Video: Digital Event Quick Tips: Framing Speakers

Hi there. I want to share a quick tip with you on working with talent for digital events and conferences. This is something that we do a lot of, a whole lot of, in technical rehearsals prior to the events, and something that's come up more and more as more people have engaged in these sorts of events are the use of panels.
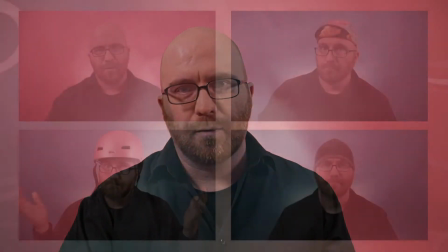19s
Particularly if you think about a four-person panel, let's look at this. That's way too many of me.
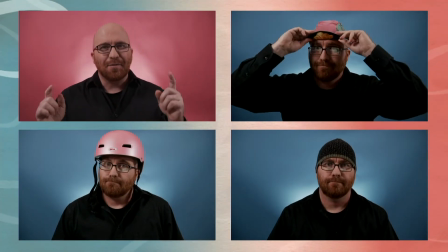24s
I'm sorry. But for this example, it'll work just fine.
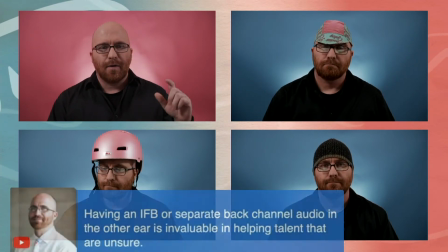27s
So if we look at this guy down here with the helmet on, if I flash a lower third with someone's name, with some information,
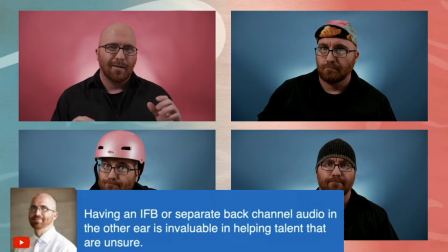34s
or in this case, this is one that I grabbed from an event that I was actually following for a friend who was actually a guest on.
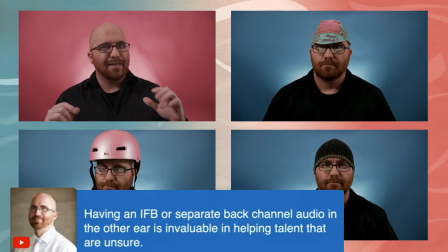42s
I ended up cutting off someone's head erroneously because I didn't realize they were going to flash my content and it was a longer comment. So how do you stop this? Because me, if I were the person, the talent looking at this visually, I would see that happen. I would think to myself, and you can almost hear them, I can't believe they cut my head off.
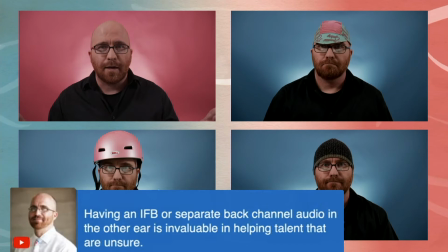61s
And then I would feel terrible. Like, do they not value me as much? That's not great for the talent. It's not great for someone trying to see their hand gestures. And it only gets worse if the talent is not properly framed for the shot. So let's get rid of that for a minute so that you can see this. In a full frame, what you want is you want to have just a little bit of headroom so that people can wiggle around. And we tell talent that you should see at least 3 shirt buttons on a typical button-up shirt. So that's a general frame of reference. For the headroom, we actually tell them to hold their hands like this, using the thumb, putting it over the crest, the top of the head. If you can see about 2 fingers wiggling above you, you've got enough headroom so that if you shift around, you're not going to cut the top of your head off in your frame. So that's just a really quick and dirty thing that you can tell talent. You should tell them in all technical rehearsals. Remember, 3 buttons, wiggle 2 fingers. You should be good to go for most scenarios.
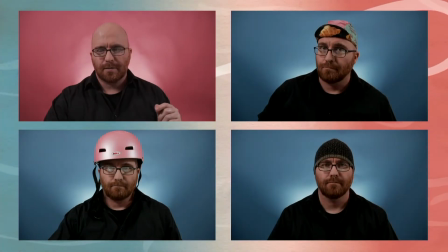117s
But now let's go back to that 4 box. Let's pull back up that lower third.
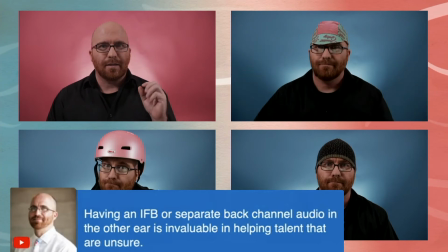121s
So you can see that even with that proper framing, because of the way this is set up,
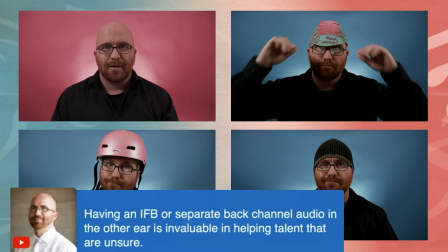126s
you've still cut off some of the chin of that guy in the bottom left. So what are some things that we can do from the AV side?
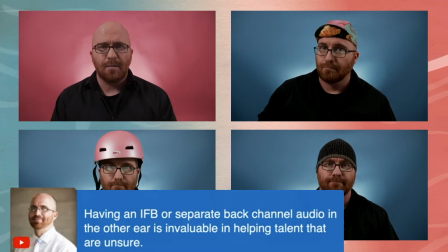133s
So maybe you have an AV team, maybe you're streaming it yourself.
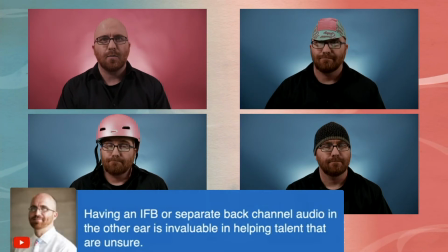136s
One thing to think about is just shrinking the boxes, depending on what software or hardware you're using for your streaming and to do all of this.
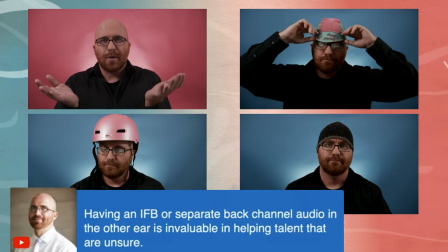143s
It should be relatively easy to bring those boxes up just a little, and then you can at least see everyone's head.
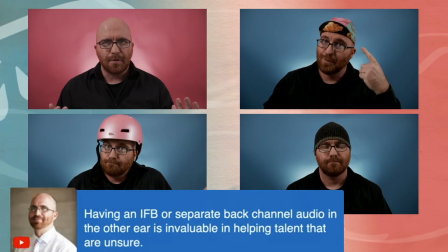149s
You can see at least probably to the top of their sternums, and you can see those hand gestures that the guy's making, right?
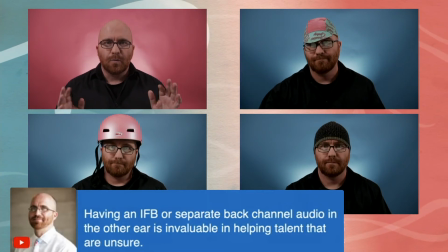155s
So that's really important because we want to see hand movement. It's natural for us.
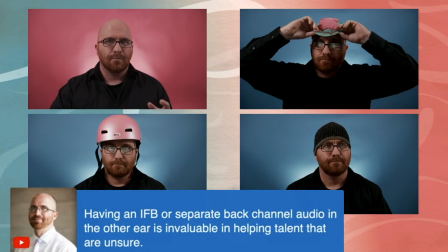160s
Here's something else that you can do, and this is something that they do in, for instance, your local newscast or a larger national newscast.
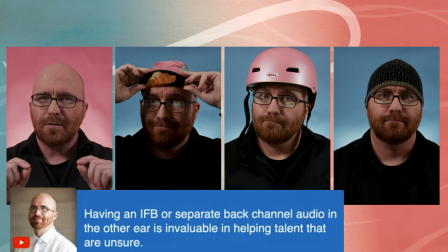167s
When they have 4 people, a panel, the panelists are all equal, right? So they're all along the same sight line.
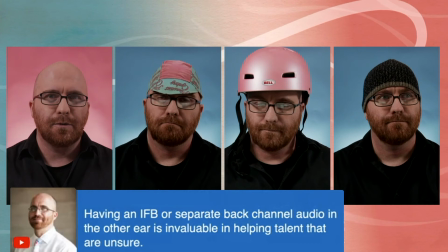173s
They're all side by side. And why do I use news as an example?
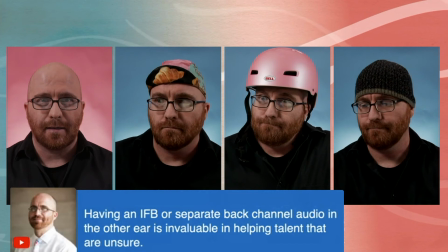178s
Because think about it. They've been doing this for decades. They know that they're going to have lower thirds.
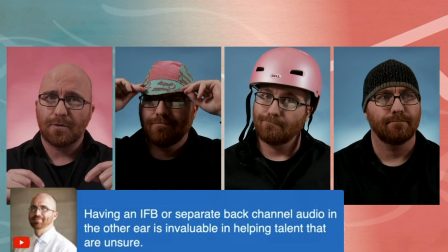184s
And as the name implies, it's going to take up a third of the screen, right? So they know there are going to be lower thirds.
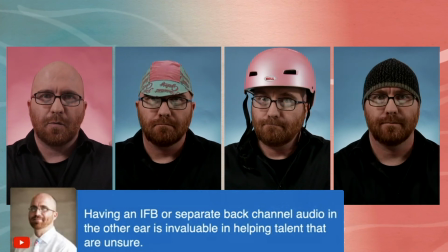190s
They know there's going to be some ticker tape with information rolling across. So they need to keep everyone higher. So if you're working with an AV crew or if you're doing this yourself,
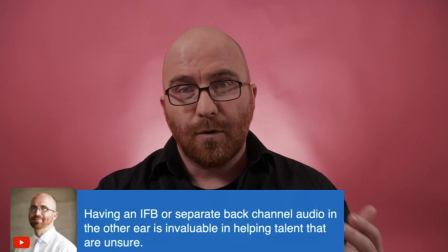198s
consider when you're going to have this lower third or that you think that it might be a possibility, framing your people appropriately. You should always do that anyway, but you should also work with them or have your AV team work with them to figure out what the placement's going to look like, where each of those boxes are going to go, and what may be an overlay that's going over it. So I hope that's been helpful. If you have questions, please leave them in the comments. If you want to see more quick tip videos like this, please subscribe to our YouTube and follow us on LinkedIn at jfloyd.co. I'll leave links to both of those in the various places that we post this. Once we hit 250 for followers and subscribers on both of those, we'll know that you're interested and we'll do another video.